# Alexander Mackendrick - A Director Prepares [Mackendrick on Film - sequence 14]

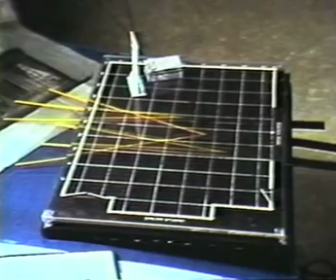[12:34]
And we've taken this camera and we've moved it back to here.
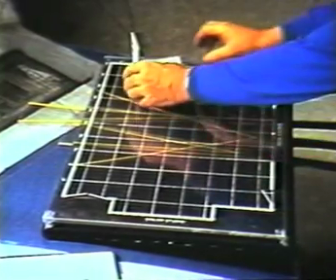[12:39]
That's so that if we put the window frame there and the bed there,
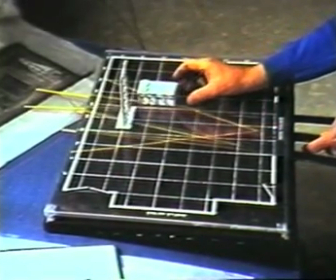[12:45]
this master shot can hold them both in the same angle. And these 2 other angles, these long focus angles, these I put on each side of them.
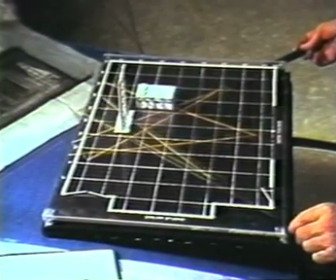[12:55]
So I've shifted them around like this,
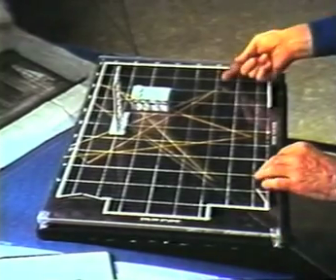[12:58]
so that this one shoots across in that direction for closer coverage of a character who might be standing over at the window there,
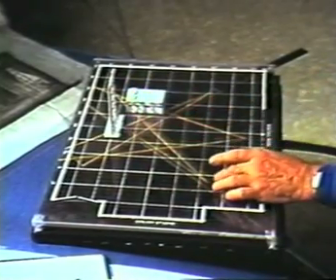[13:06]
and this one here for closer coverage of somebody who might be standing beside the bed. Note that all these 3 cameras are on this side
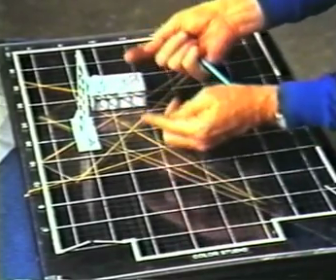[13:17]
of the line between those 2 characters. They're on this side of what we call the axis.
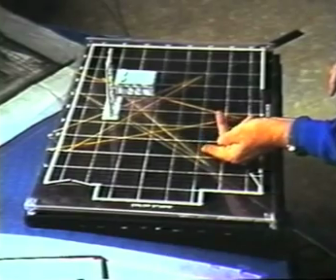[13:24]
And by angling this camera here, I'm getting on a figure over there, a 3/4 view, a 3/4 profile.
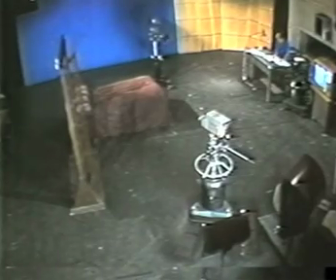[13:33]
A 3/4 profile in close-up or in close shot is one of the basic shots in the vocabulary of the cinema. It's the ideal cut closer from a master shot.
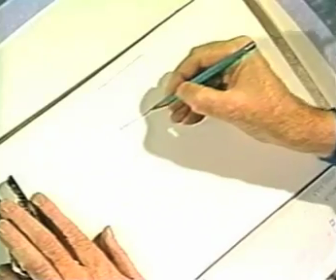[13:46]
This master shot, for example, that will give you an image like this.
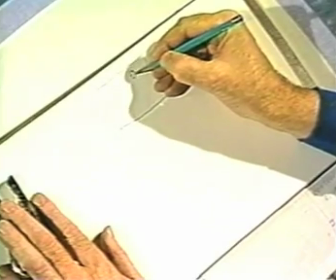[13:52]
The 2 characters will be seen, if they're looking directly at each other, they'll be seen in profiles.
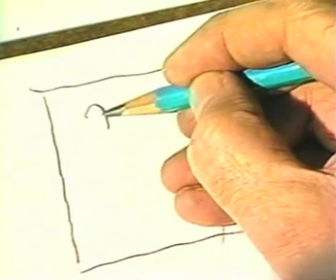[13:59]
This one looking off camera left, this one looking off camera right.
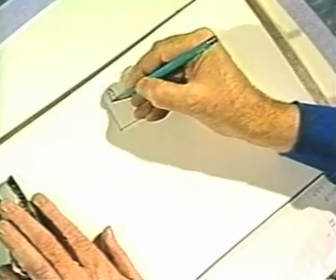[14:07]
Master shot, 2 profiles.
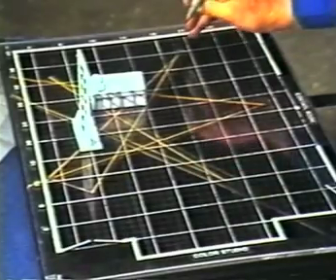[14:10]
But then the closer angle from over here, the 3/4 view, will give you a close shot something like this.
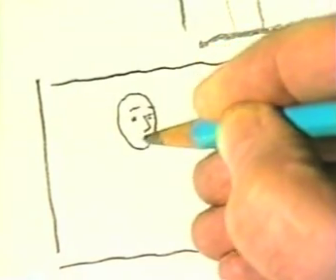[14:18]
And here, note that we can just see the faraway eye.
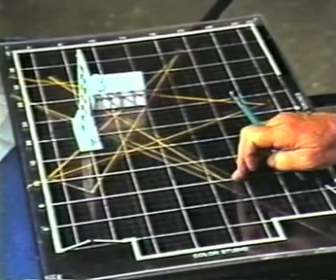[14:23]
And then from this angle here, on the opposite side, the close shot over there is like this.
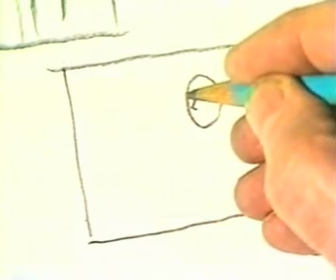[14:31]
It's a matching close shot, 2 complementary angles.
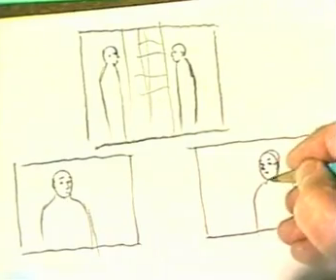[14:38]
Here in plan is the setup, master, close shot, close shot.
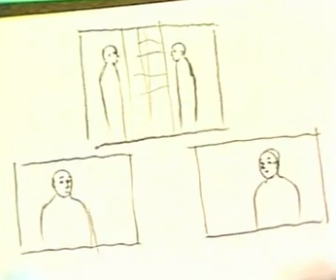[14:43]
This diagram illustrates what is probably the standard formula for camera coverage in both movies and TV. It's as commonplace as in verbal language, the verb, subject, object.
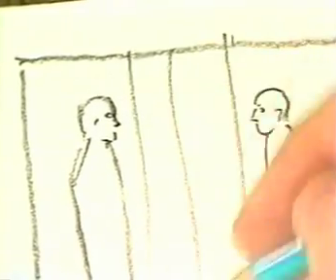[14:58]
It's, if you like, the subject, the close shot, the verb, the master shot that shows the interaction, and the object, the other character over there. Indeed, nowadays there are a few directors, particularly in Europe, who regard this as so much the conventional formula, so typical of the Hollywood or commercial movie making, that they try to avoid it.
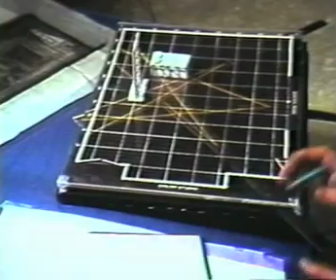[15:19]
You must make up your own mind about that. Besides, it can be varied in a number of ways.
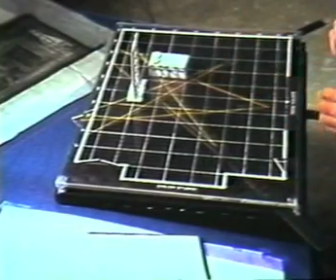[15:25]
For example, supposing I want a greater feeling of intimacy. I can achieve that by taking the close-up cameras and pulling them round to shoot more frontally.
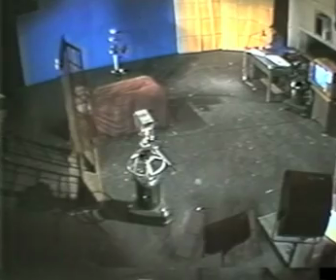[15:36]
These two angles should be complementary. Let me draw these for you. I do these little diagrammatic setup sketches all the time.
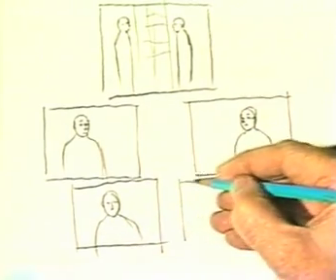[15:49]
A director doesn't need to be an accomplished draftsman, but it can be an enormous help if you pick up the knack of making very primitive,
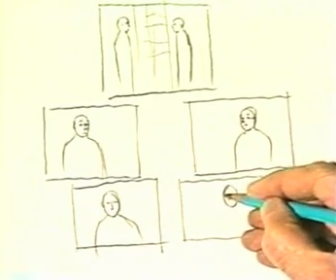[15:55]
very elementary scribbles that show the framing and the screen sizes and the looks. Perhaps I should also demonstrate that on the cameras out there. Let me show you what I mean. It makes quite a difference.
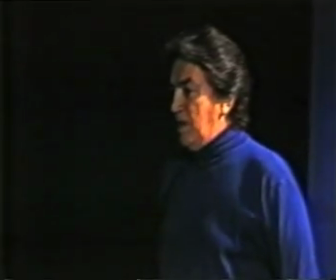[16:10]
When I'm over here, the look to the other camera is there. It's a 3/4 profile, so.
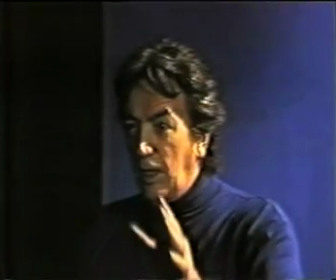[16:18]
But supposing I move the camera over, the eye line is narrower. Or take it even further, move it into here.
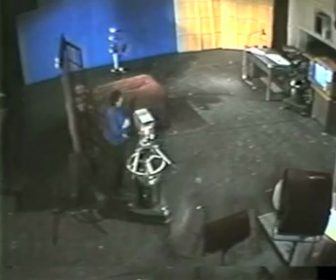[16:25]
That's really quite frontal. The same thing in this direction. So the look back there is very narrow to the lens. The screen size and the eye line are the two factors that the director uses to emphasize the personality of the actor.